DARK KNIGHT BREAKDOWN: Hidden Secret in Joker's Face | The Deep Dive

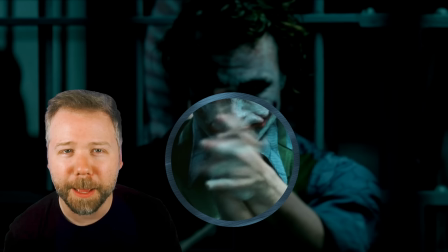Some ally on the inside gave him a chance to reapply. As he sarcastically applauds Commissioner Gordon, you can see fresh white paint on his fingers from when he reapplied that makeup.
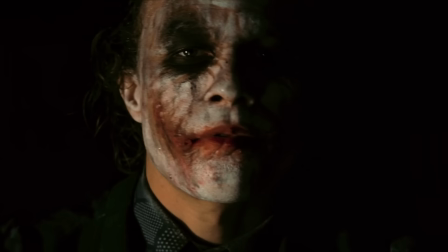When Gordon first questions the Joker about Harvey's abduction, the Joker has all the power. His face is lit only from the side by a dim lamp, making him look like a ghost from the shadows.
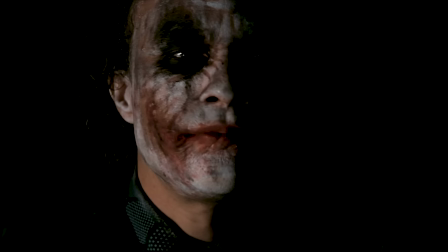His makeup makes him look like a melted candle in this shot. The Joker in the shot just looks like a freaking Rembrandt painting.
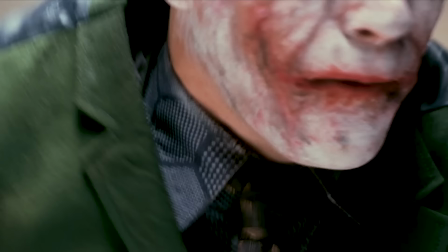But when Gordon leaves and flips on the light, and Batman appears suddenly behind him, all the Joker's facial details come into light. Batman slams his head on the table.
Never start with the head. The victim gets all fuzzy.
Now, some have taken this to mean that the Joker might have been a military interrogator or torturer. I just think he's trolling Batman by calling himself a victim.
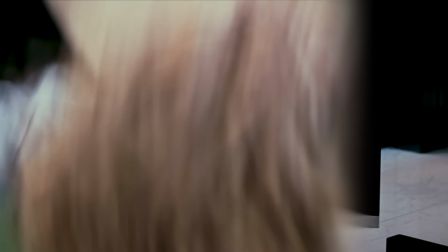Suggesting Batman doing this to him is what Joker did to that copycat Batman, Brian Douglas. Joker rubs his wrist against part of his forehead, and now some of his makeup smears off.
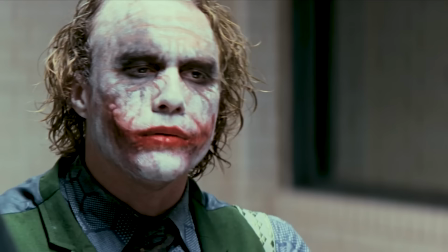Joker wants Batman to see the skin beneath the makeup here, a tactic to make it seem like he's showing his cards, because he often tilts his bare forehead forward, as he did back in the kitchen,
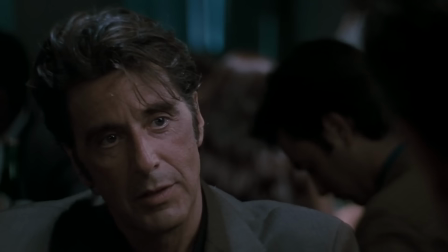signaling he wants to cut a deal. He wants his audience that he's talking to to understand him. Now, normally in dialogue scenes shot over the shoulder like this, one character stays on the right side of frame, while the other stays on the left side as the editor intercuts.
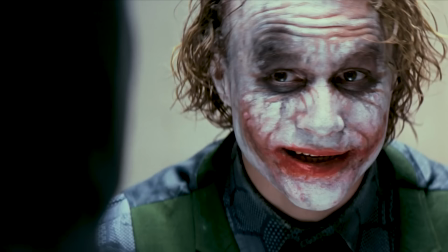It's called the 180-degree rule. Nolan starts with Batman on the left, both in this close-up and the reverse shot of the Joker, and the Joker on the right side of frame.
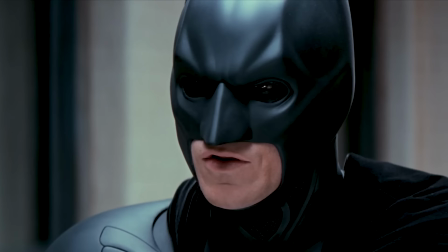But then after Batman asks, where's Dent? We cut back to the Joker and Nolan has shifted the Joker to the left while Batman is now on the right.
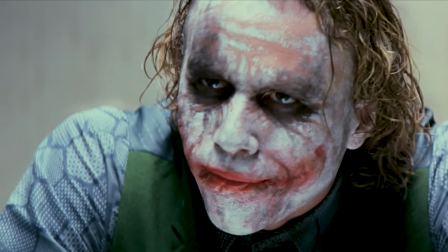Nolan slides again after this, shifting Batman back to the left and Joker back to the right.
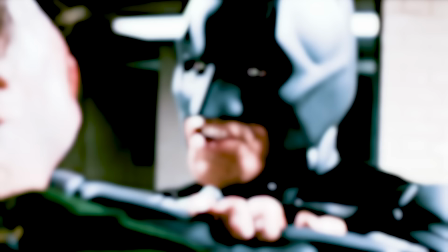So Nolan is violating the eyeline rule to show the Joker getting inside Batman's head, urging him to violate his no killing rule.
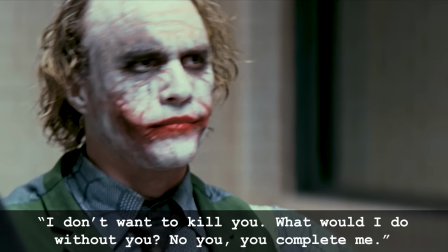The Joker says, I don't want to kill you.
What would I do without you? No, you, you complete me.
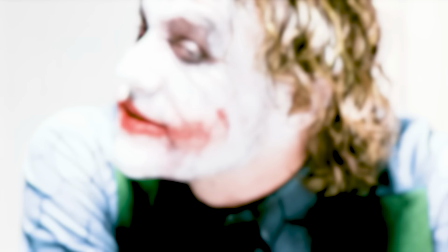Yeah, Ledger impersonates Tom Cruise and Jerry Maguire. Maybe a joke about Tom Cruise's wife at the time, Katie Holmes, formerly playing Batman's love interest.
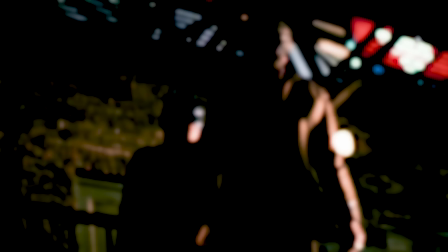The Joker considers him and Batman dual figures. Joker is just unbound by a hypocritical code.
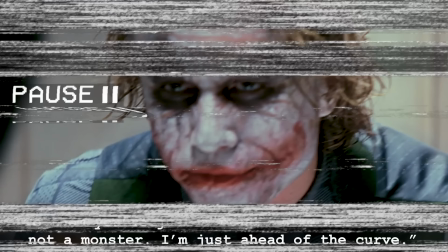To them, you're just a freak. Like me. See, I'm not a monster.
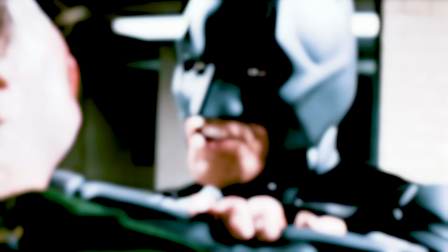I'm just ahead of the curve.
Yeah, Joker's so pompous here. He speaks like he's a more evolved strain of human, but really just doing that to piss off Batman.
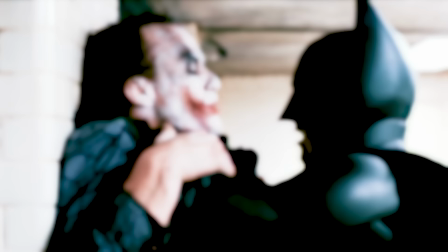Because it breaks Batman's patience, because he refuses to tolerate someone saying mankind is destined to devolve into this kind of madness.
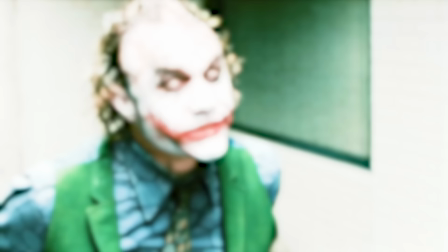Now that Batman has gotten physical, Joker knows that he can tease that both Dent and Rachel were taken and that Batman totally loses it.
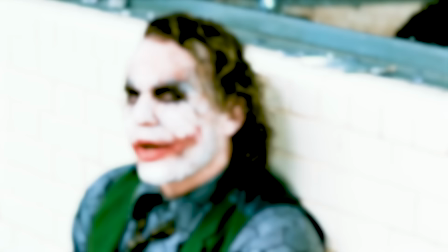Where are we?
Ah, by breaking this mirror glass, Batman has made a huge error.
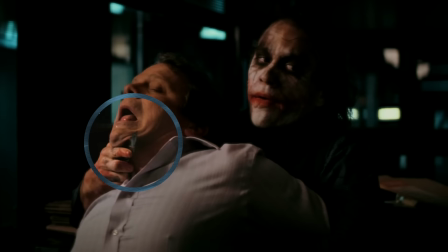He leaves Joker with broken pieces of glass, sharp edges that Joker will later use to escape. Batman's selfish rage allows the chaos to spill in.
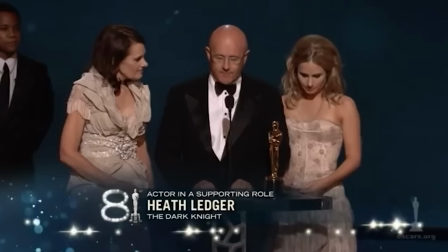The take that won Heath Ledger the Oscar, I'm convinced, comes right here.
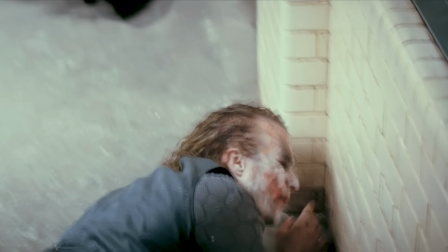you have nothing oh my god the shift from having the air punched out of him to using that same suffocation to instead be him trying to catch his breath
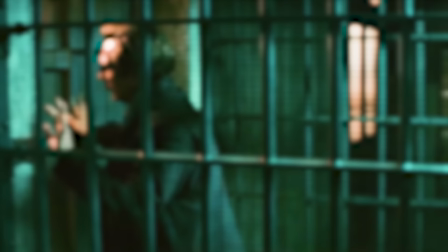from laughter it's pure anarchy so joker at this point tells batman two addresses
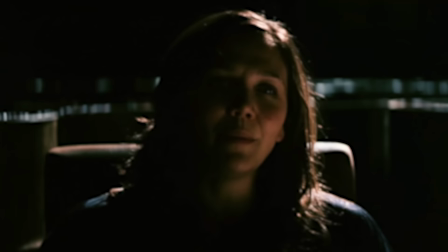and then batman leaves which one you're going out yeah batman says this before the door closes so joker can hear who he went after he went after rachel but the truth is joker intentionally told batman
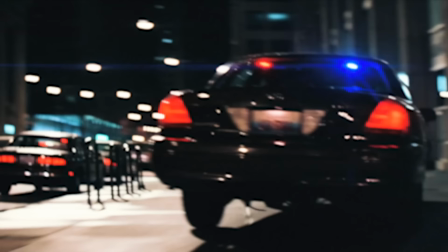the opposite locations because he knows batman on that bat pod will be faster than the cops are and he wants dent still alive and rachel to die to
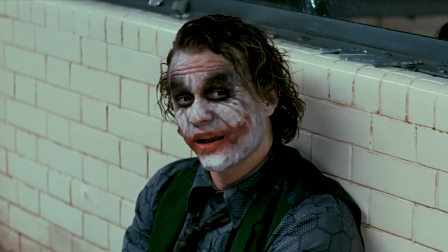fridge rachel to hurt both of these men and by hearing batman say who's going after before that door closed he knows he was victorious in that tactic joker taunts
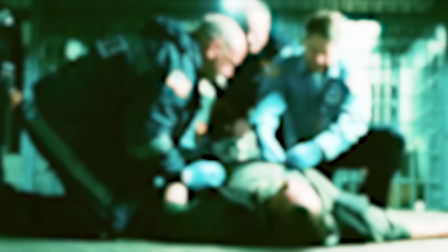stevens by asking which of the six friends that he killed were cowards as the poor mentally ill man in the holding cell collapses boss
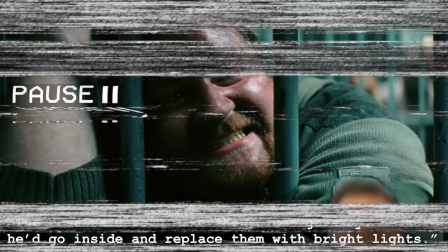said he'd make the voices go away he said he'd go inside and replace him with bright light.
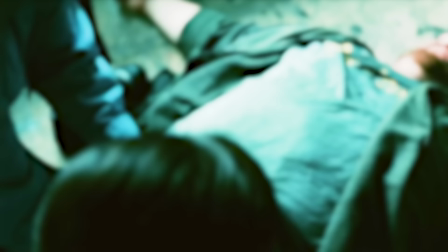This is so sad to me. This guy was a schizophrenic and Joker promised to make his voices go away, but really,
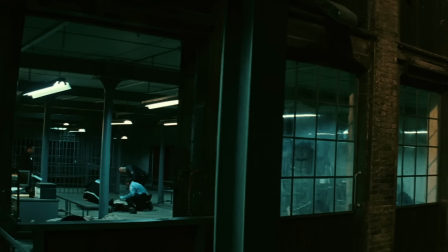he makes those voices go away with just a bomb implant that kills him, and the bright light being the explosion.
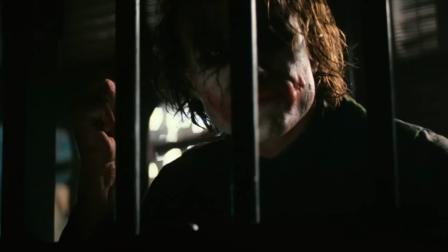Rachel dies in an explosion, half of Harvey Dent's face burns, becoming the true Harvey Two-Face, and Joker escapes with the accountant Lau.
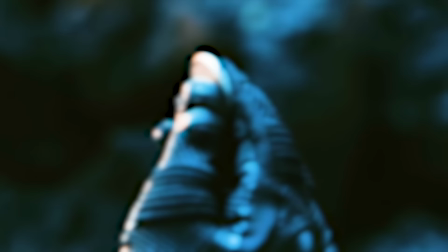As Batman stands over the smoldering ruins at 25052nd Street, he finds a double-sided coin.
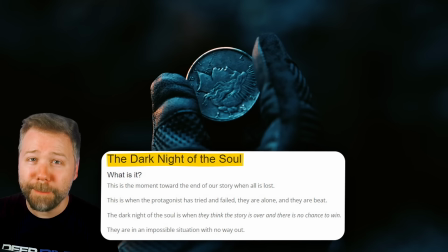In screenplay structure, this part of a story is literally called the Dark Knight of the Soul, because this This is the moment that forges Batman,
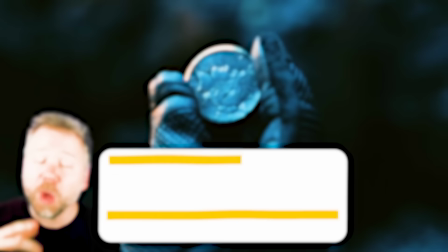turning them into the Dark Knight, when a hero hits rock bottom after a false victory, and after he's forced to give up what he wants the most.